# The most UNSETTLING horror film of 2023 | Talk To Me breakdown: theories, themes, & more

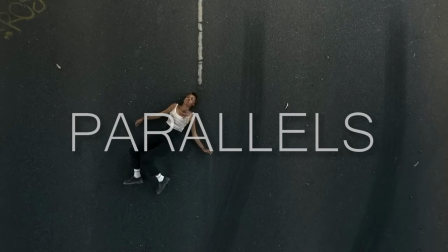Moving on to more image-based techniques, there are visual cues, parallel stories, and foreshadowing that contribute theme.
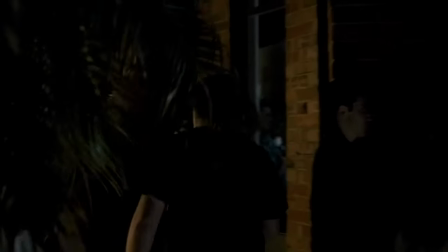The ending of the story is essentially told in short at the start, as Duckett is manipulated by the spirits into thinking that he must kill his brother to save people.
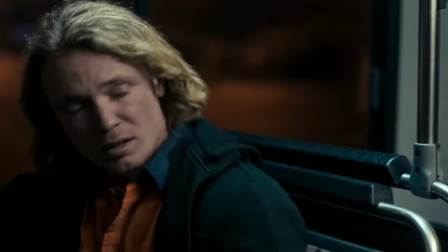He tries to kill his brother and then kills himself, just as Mia does with Riley.
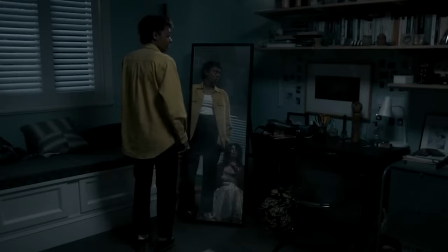Additionally, mirrors play an important role and tie into the parallels, as while possessed,
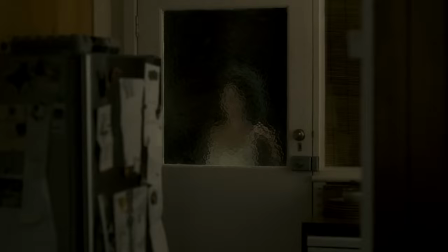Mia often sees her mom through reflective surfaces like windows and mirrors,
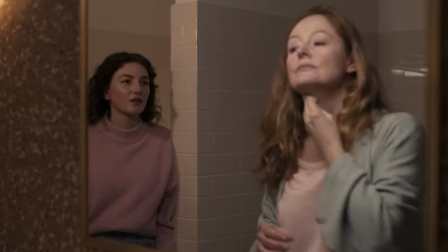which parallels a conversation at the start between Jade and her mother that is shot through a mirror.
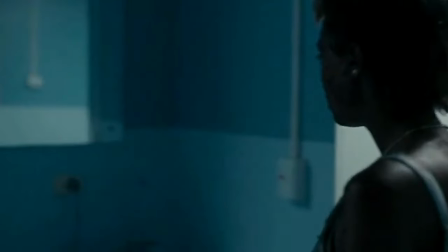Also, Mia's reoccurring nightmare involves having no reflection in a mirror,
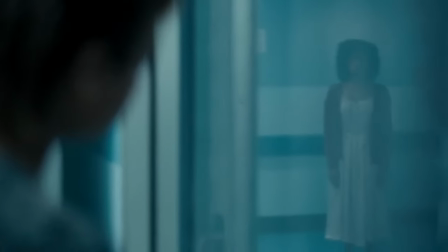which highlights how important of a symbol the mirrors are for the themes of life and death covered in the film.
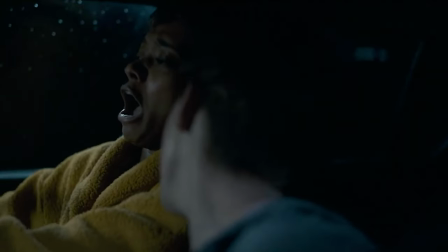Furthermore, I've already mentioned how the kangaroo situation reflects Mia's struggle.
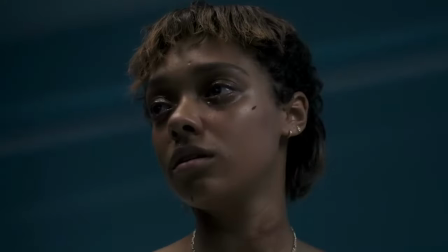That part is made rather clear in the film.
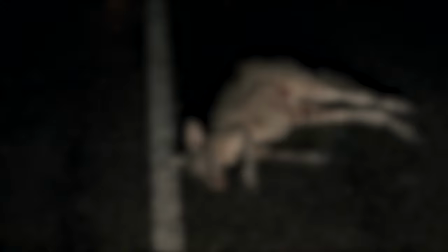But the kangaroo also visually parallels and directly foreshadows Mia's struggle and death as the kangaroo
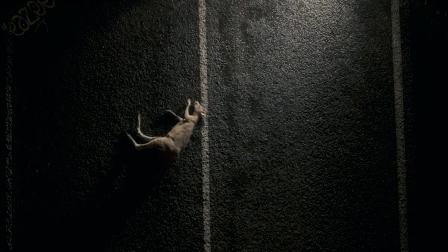was struck by a car and literally lies in the exact same spot on the road as Mia does when she dies.
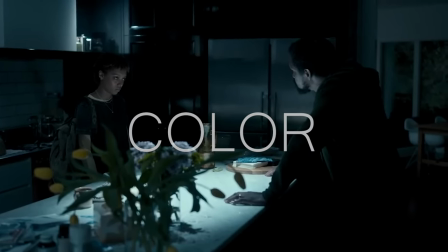Now, taking a closer look at imagery in terms of color, color plays a major role in symbolism and film.
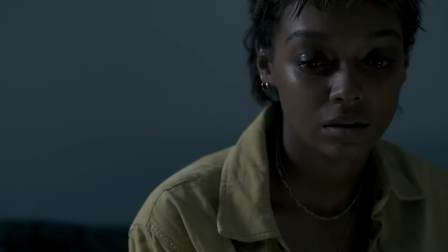It is important not to assign one meaning to each color, however,
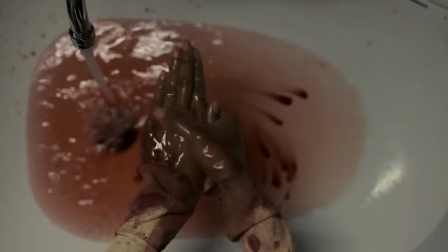as they can be used alone or together to signify one thing at one point and another at another point.
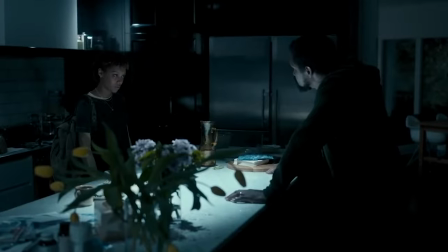In Talk to Me, the main colors are blue and yellow. The color blue often symbolizes calmness, coldness, depression, faith, and water.
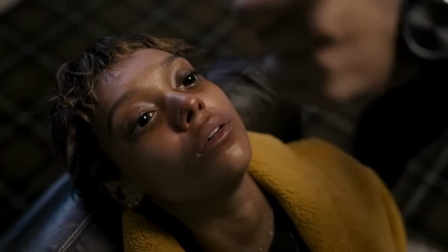The color yellow Yellow often symbolizes wisdom, joy, relaxation, betrayal, illness, and hazard.
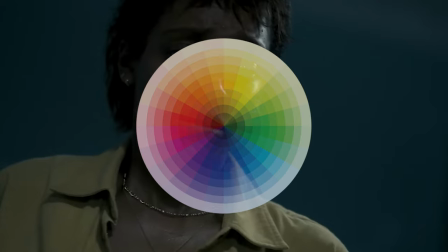Furthermore, artistic rules tell us to use complementary colors to highlight things,
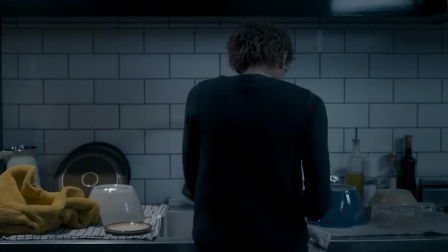and since the majority of the film is blue, yellows and oranges complement that.
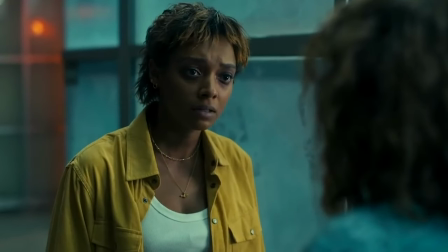That is why Mia is always shown in yellow. It highlights her detachment from the rest of the world, a detachment that grief can cause.
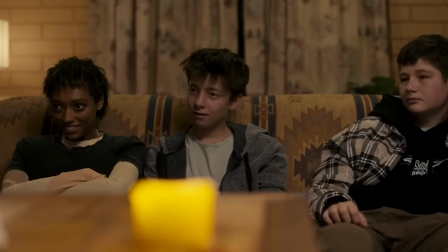Furthermore, scenes that are warmer and more yellow allow Mia to blend in, such as when she's at Jade's house, which shows connection.
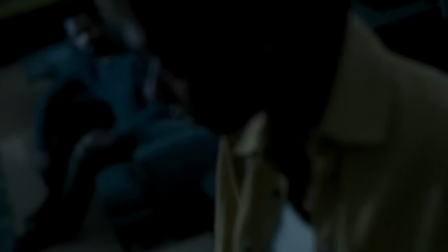While scenes where Mia does not feel connected, as with her father, are dominantly in blue and her father is shown out of focus.
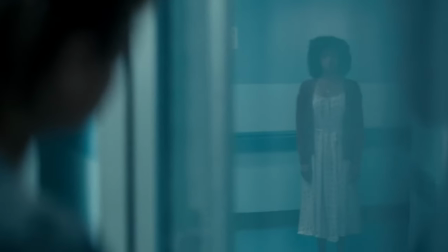Additionally, the spirits that appear to Mia are shown in blue tones to show how the connection that she feels with her mother's spirit is false.
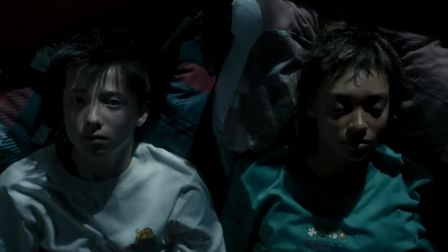However, there are a few instances where Mia isn't wearing yellow. The night after the first seance, in which Mia goes over the 90 second mark, she is wearing a green sweater.
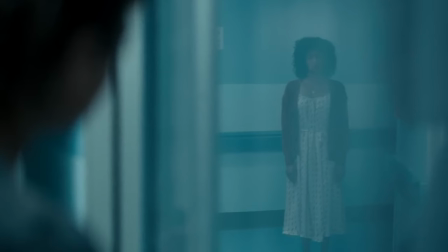This could highlight the blending of Mia's yellow and of the spirit's blue, as the spirit is now with her.
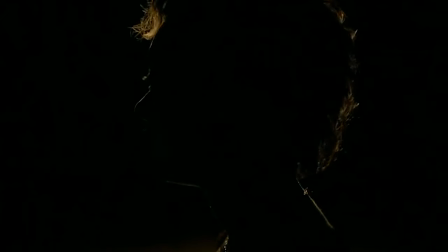Furthermore, Mia dies wearing white, and is brought into a black void where she remains an outlier even in death. And now the only way for her to get human connection is from a bright yellow candle.
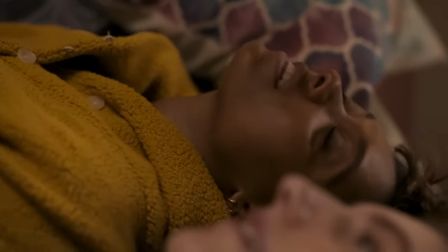Looking at another interpretation of yellow's association with Mia involves looking at another thing that the color symbolizes.
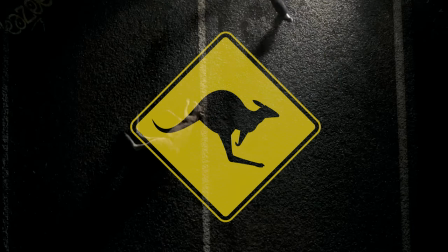Yellow is a warning color. Mia herself is a warning sign. She needs help, comfort, and a support system.
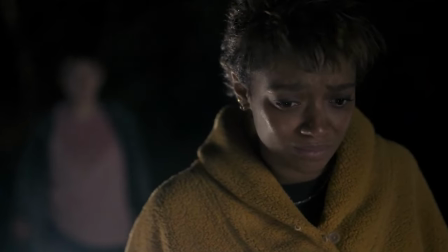And just as she couldn't help the kangaroo, her friends couldn't, or didn't notice enough, to help her.
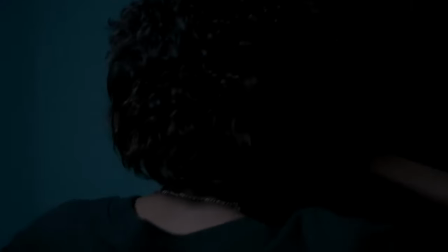And she is left for dead, as is the kangaroo. Now, this serves as a message or warning to the audience as well.
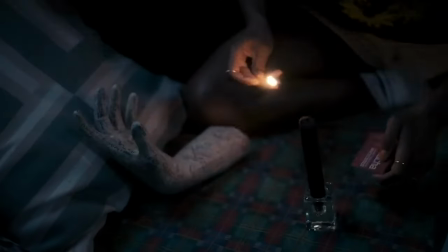When watching a movie, the struggles that the characters are going through are often put out on a silver platter.
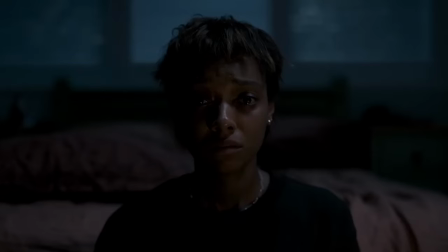They're right in front of us. However, the odds are that we may not notice people in our actual lives struggling with similar things,
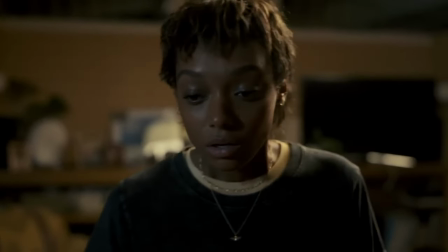so it is just incredibly important to show support for people who can't support themselves.
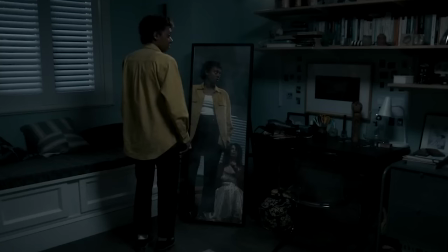Mia is our warning sign, our check-in on your friends.
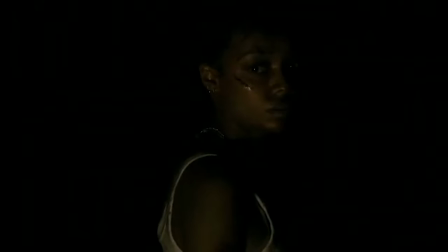We cannot help the fictional character, but we can help the people that she represents.
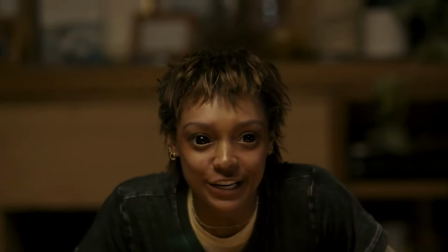Alright guys, I'm going to wrap it up here, so thank you all so much for watching today's video.
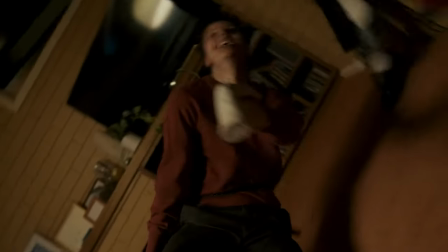If you have any thoughts to add or movies you'd like me to take a look at next, leave a comment below.